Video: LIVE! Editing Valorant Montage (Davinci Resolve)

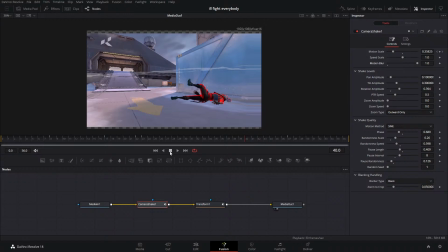(43:39)
I think you mean nodes are right to left? Nope. Left to right. It's reading. Because look, I'm just going to turn these off. So, or not turn them off. I'm going to unplug them real quick, just so you guys can see what I'm talking about.
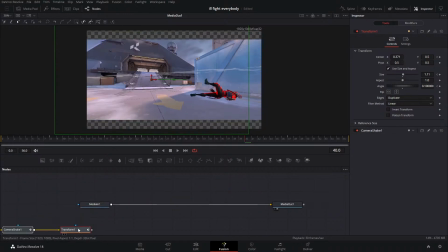(43:58)
Put them off screen.
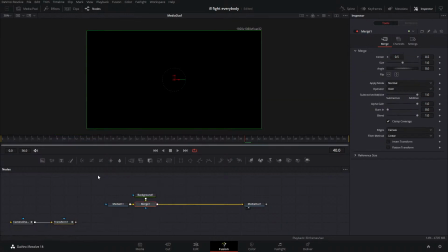(44:03)
So we got a color node and then another color node.
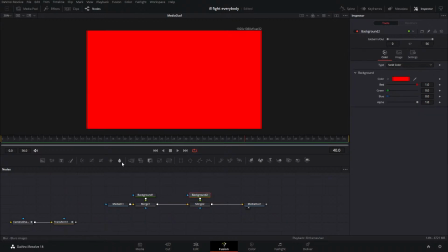(44:09)
And this color is going to be red. And then we'll have another one. This color will be,
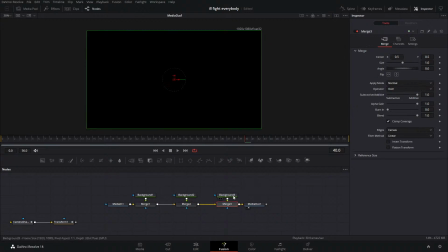(44:20)
this color will be green.
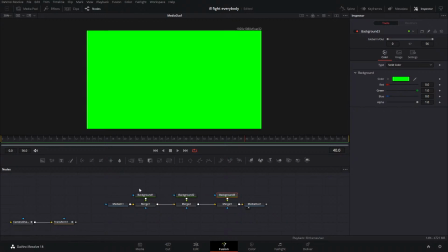(44:25)
It's left to right because what's happening first is the black color node.
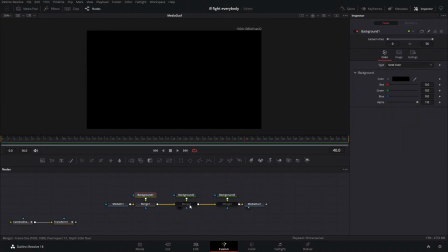(44:35)
Right, here we have the black color node. Then we have our red color node.
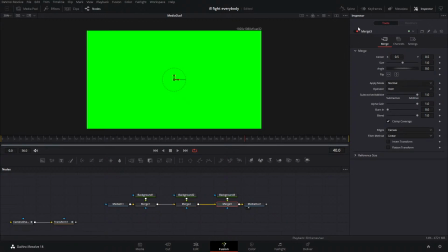(44:41)
And we have our green color node. Actually, I'm going to change this one to blue. So now if let's say I do something like this.
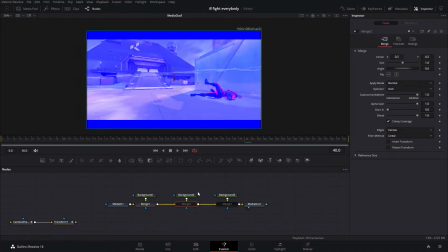(44:56)
The apply mode, screen. Change it to screen, right? Change this apply mode to screen.
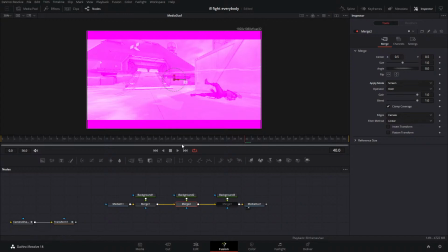(45:03)
So now we're combining these two colors, green and red. We get this purple pink color. I'm sorry, blue and red. Now we have green.
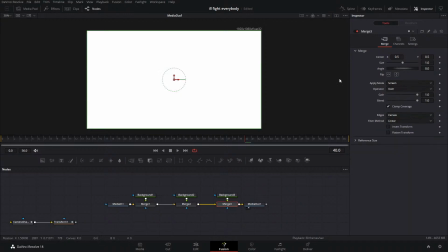(45:14)
We're going to change this one to screen. and we get white because we've added all of the colors.
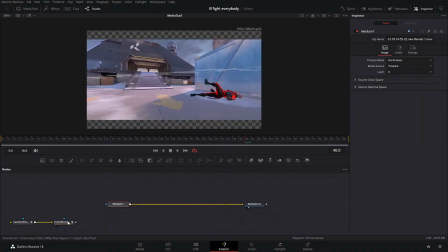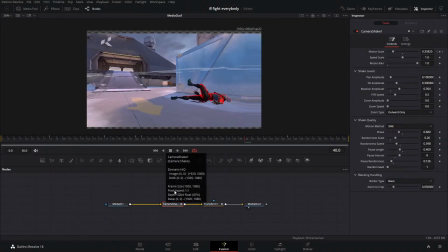Any tips for camera shake? I struggle with it. Wait, hold on. I'm behind on chat. Pack W? Pack-Woo? Thanks for the sub, man.
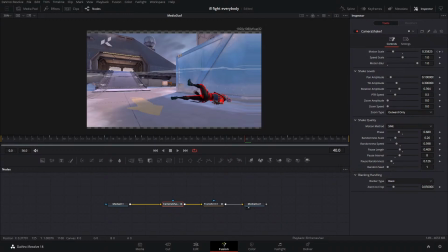(45:43)
Someone else also subscribed. I didn't say anything. I was in the middle of a thought, but thank you for subscribing. Forgot. How do you know how to put a media on the planar tracker? What? What do you mean? How do you go about choosing the song? I feel like that's my biggest struggle.
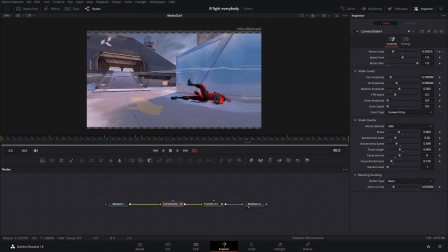(46:03)
Dude, just use songs that you like. I'm sure you listen to music. Listen to whatever song you're listening to. Camera shake. Camera shake is, I don't know. It's a little funky.
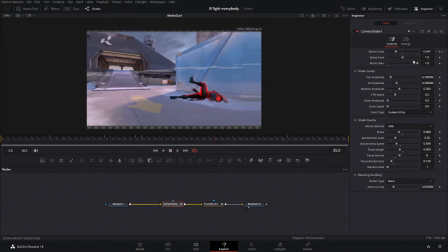(46:19)
I think like the default camera shake in DaVinci is pretty good. I typically add a little bit more rotation to it. But just think about like if you were like, why are we applying camera shake? So this camera shake is supposed to add a little bit of
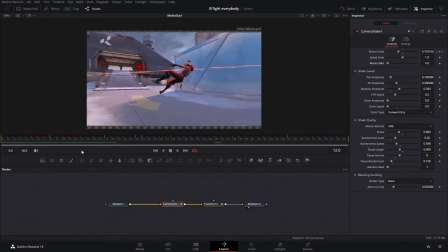(46:39)
impact to this zoom out so it feels aggressive, right? So if I were to just take a camera and physically move it backwards, I'm not going to be able to do that perfectly.
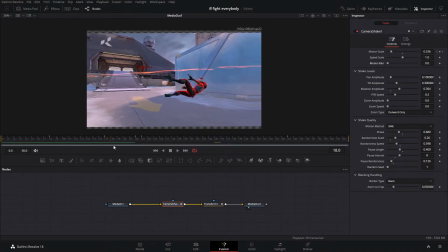(46:52)
I'm going to shake a little bit. So now we've calmed down, and then Jet hits the ground. I want to sell the weight of Jet hitting the ground by adding a little bit of camera shake. Let's just say, like, I'm sure we've all been there, like something hits the ground really hard and you feel the ground vibrate.
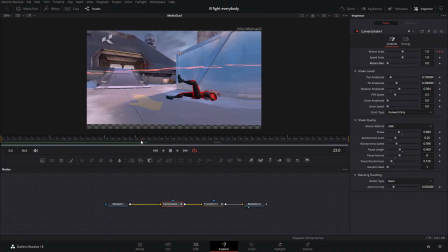(47:11)
Well, if the camera was on the ground, it would vibrate with the ground. So that's why we have this spike up in camera shake, and then it slowly fades out.
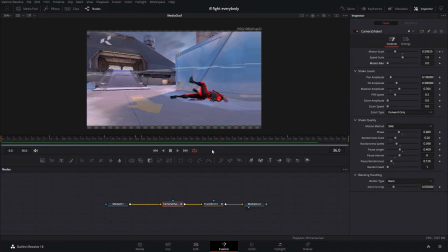(47:28)
Really good. Twixtor has really good slow-mo, but it's a plugin, so I don't use Twixtor. I just use optical flow and speed warp, or enhance better if you have the free version of DaVinci Resolve. What is the video called for slow motion?